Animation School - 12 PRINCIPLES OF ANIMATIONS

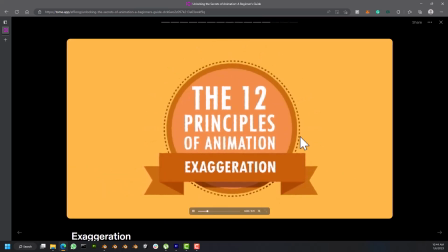744s
So the next is exaggeration. This is really important, especially as an animator.
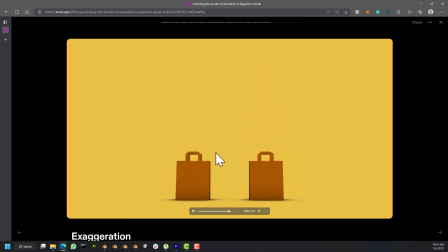750s
You have to be able to stretch the character.
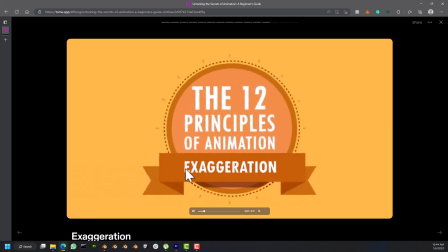754s
So you could see this illustration, how the first character just makes an action,
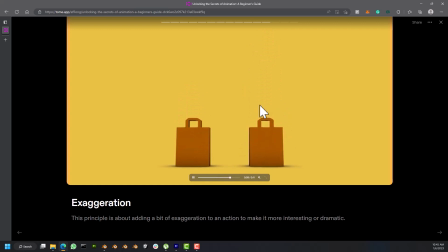759s
the second character makes an exaggerated action to give that dramatic experience to your shots or to your film.
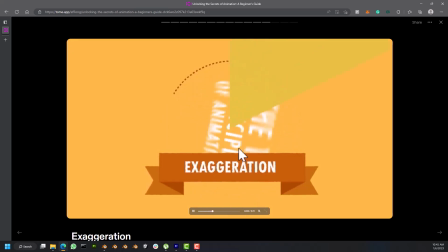768s
So there's that. You would find it, I like making reference to Hotel Transylvania.
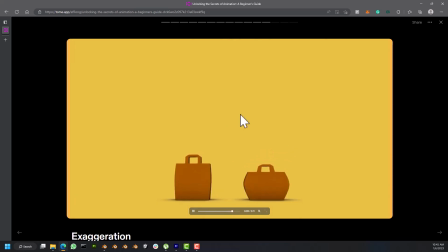773s
You would find it more there, where before they run, there's this, the legs have to spin a bit.
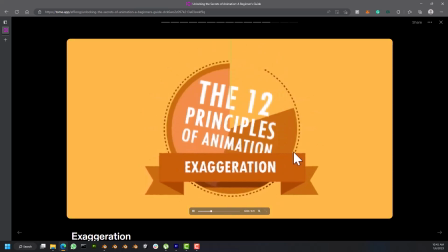779s
That's exaggeration. Maybe they are dancing salsa, they have to turn.
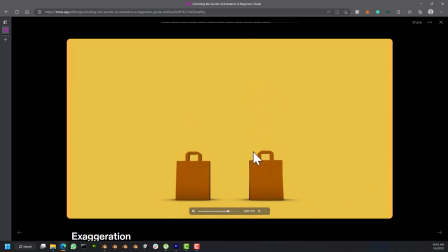785s
You would find more of that exaggeration in that animation.
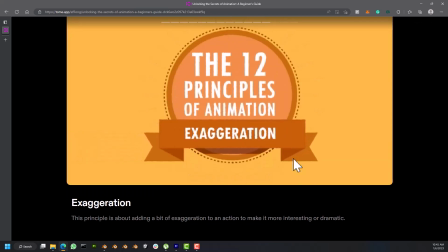788s
So there are a lot of animation that have exaggeration to it, so you always want to add exaggeration to make it more dramatic, make it more interesting, as against this boring one.
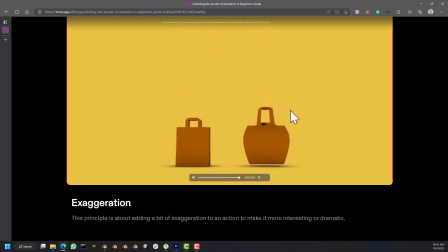797s
So exaggeration, it's pretty much not making your shot boring, if I would say so, like that.
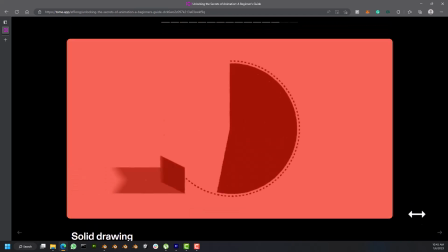806s
Okay, next is solid drawing.
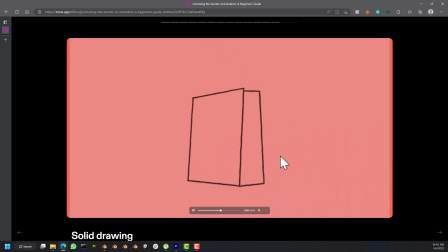809s
So I have not really used this principle before, but mostly it adds depth to your to your shots.
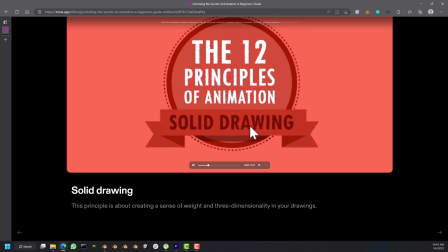817s
So which Blender already is a 3D software, so I think this principle works best for 2D artists, to add that three-dimensional feel to your drawing,
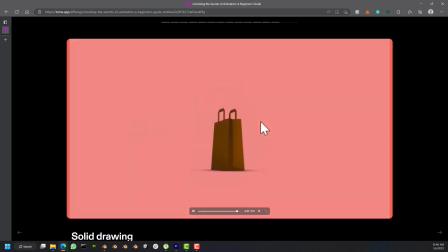825s
which Blender already has a three-dimensional software which you can actually add depth to your shots. So mostly you can actually use shadows to get this principle, where you cast shadows on you use your lighting to cast shadows from your objects, or from a particular angle.
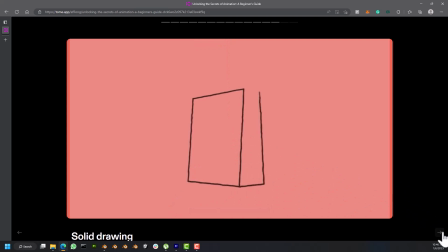845s
So we'll practice this when we start the animation proper. So finally is the appeal.
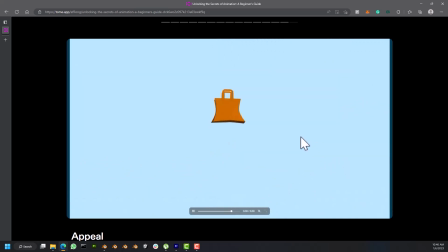851s
I can't stress this enough. You went through how to create a character, the hair system, the clothing, depending on the psychology of the character, or depending on the personality of the character,
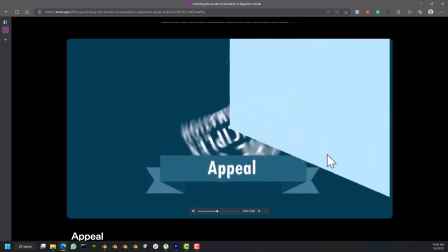867s
you'd want to present it to the audience such that the audience will immediately get the kind of character this person is,
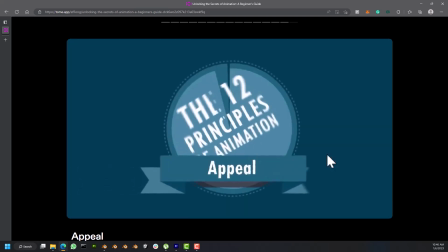874s
or the kind of personality the character is. So that's where appeal comes in.
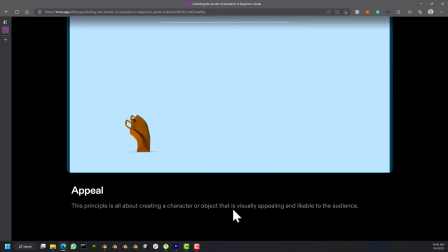879s
It's the principle about creating a character or object that is visually appealing and likable by the audience.
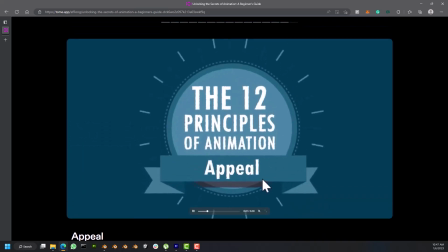885s
So imagine you're seeing, I don't know if you've seen Soul.
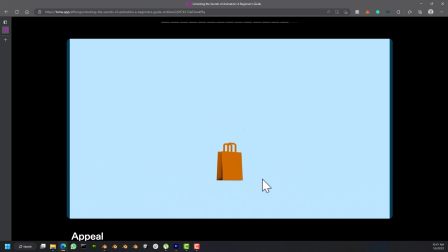888s
You see the black character, you would immediately know that this guy is a father, He loves music, from the way he plays his keyboard. You know, you actually like and love the character immediately. There's also Moana.
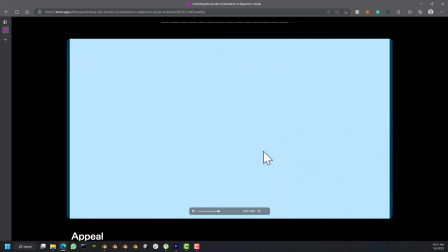903s
There is also I still reference Hotel Transylvania because they have amazing, interesting characters in that animation.
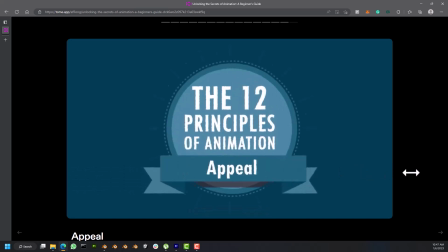910s
Boss Baby 2 also has that appeal when you're watching it.
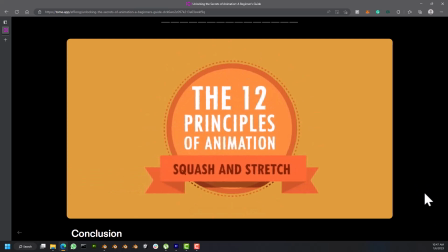915s
So that's it for the 12 principles of animation.
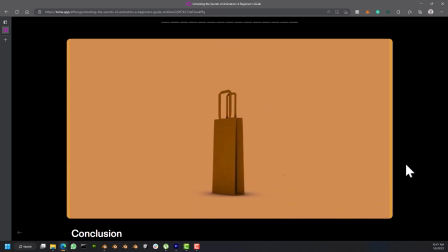921s
You may add it to all of them. I don't think you would necessarily need to add all of them to your shots, right?
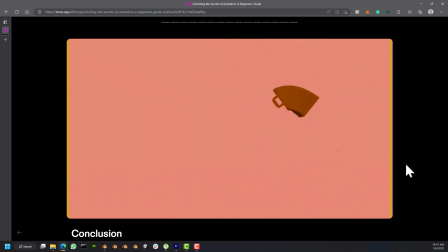928s
Some of them you add some of them to, they are very subtle but very, very key when animating,
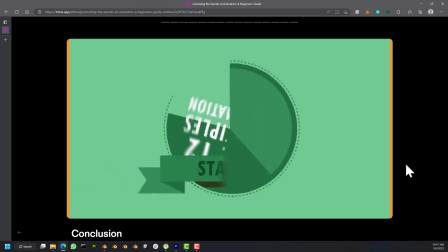935s
from squash and stretch to anticipation to overlap to staging to appeal to timing.
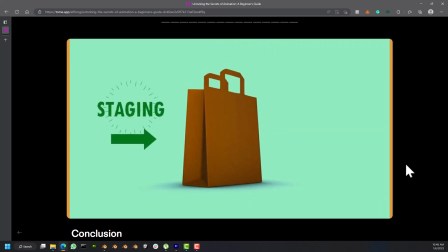944s
They are really, really important, especially if you want to be a good animator.
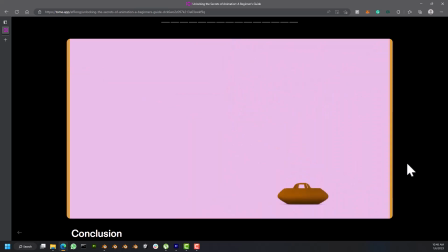950s
Okay, so let's jump into our next lesson without wasting any much of your time. You're going to get our hands dirty and start animating our first object. So see you in class. Bye.